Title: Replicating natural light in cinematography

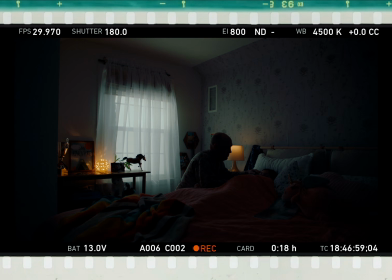Other scene I wanted to go over is this early morning scene when he comes in and says bye to his daughter before the deployment. And this one was actually night for day. We wanted to have the control to change the level to make it feel like early morning,
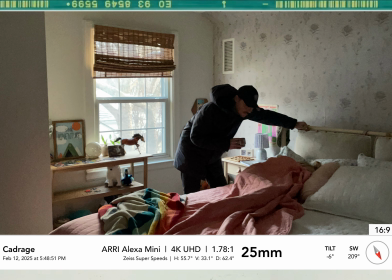and then in a later scene we wanted it to feel a little bit brighter. So this being on the second story, it definitely gave us a couple of issues, particularly because I didn't want to diffuse from the inside of the window, because you'd lose all those, I don't know what you call them,
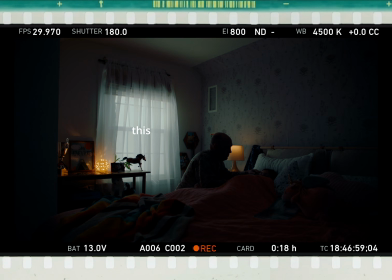cross beams or little window frame and all that business. So my gaffer, Corey Robinson, shout out Corey, what he did is he got a roll of 216 and he folded it like 3 or 4 times, made it a pretty long cut, and then got that and leaned it up against the window from the outside.
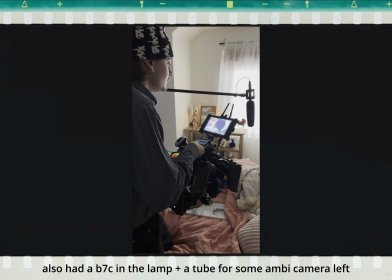That way when you shine light through it, you have that really, really thick diffusion, kind of making it look like an overcast day.
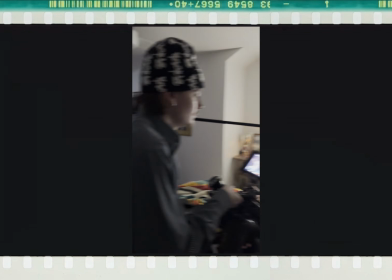So then all he had to do is stick up the 1200X and shine that through direct,
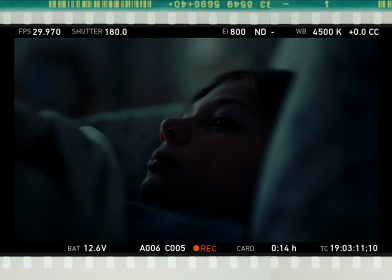and we could control output, color temp, all of that we needed.
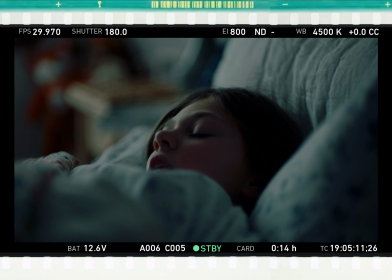And then for the close-ups, we just dialed in the intensity till it felt right. Anyway, hope that gives you a little insight into how I solve some of these problems and the tips and tricks I use to mimic natural light. Yeah, as always, if you got any questions, feel free to leave me a comment or shoot me a DM. Be happy to get back with you. Yeah.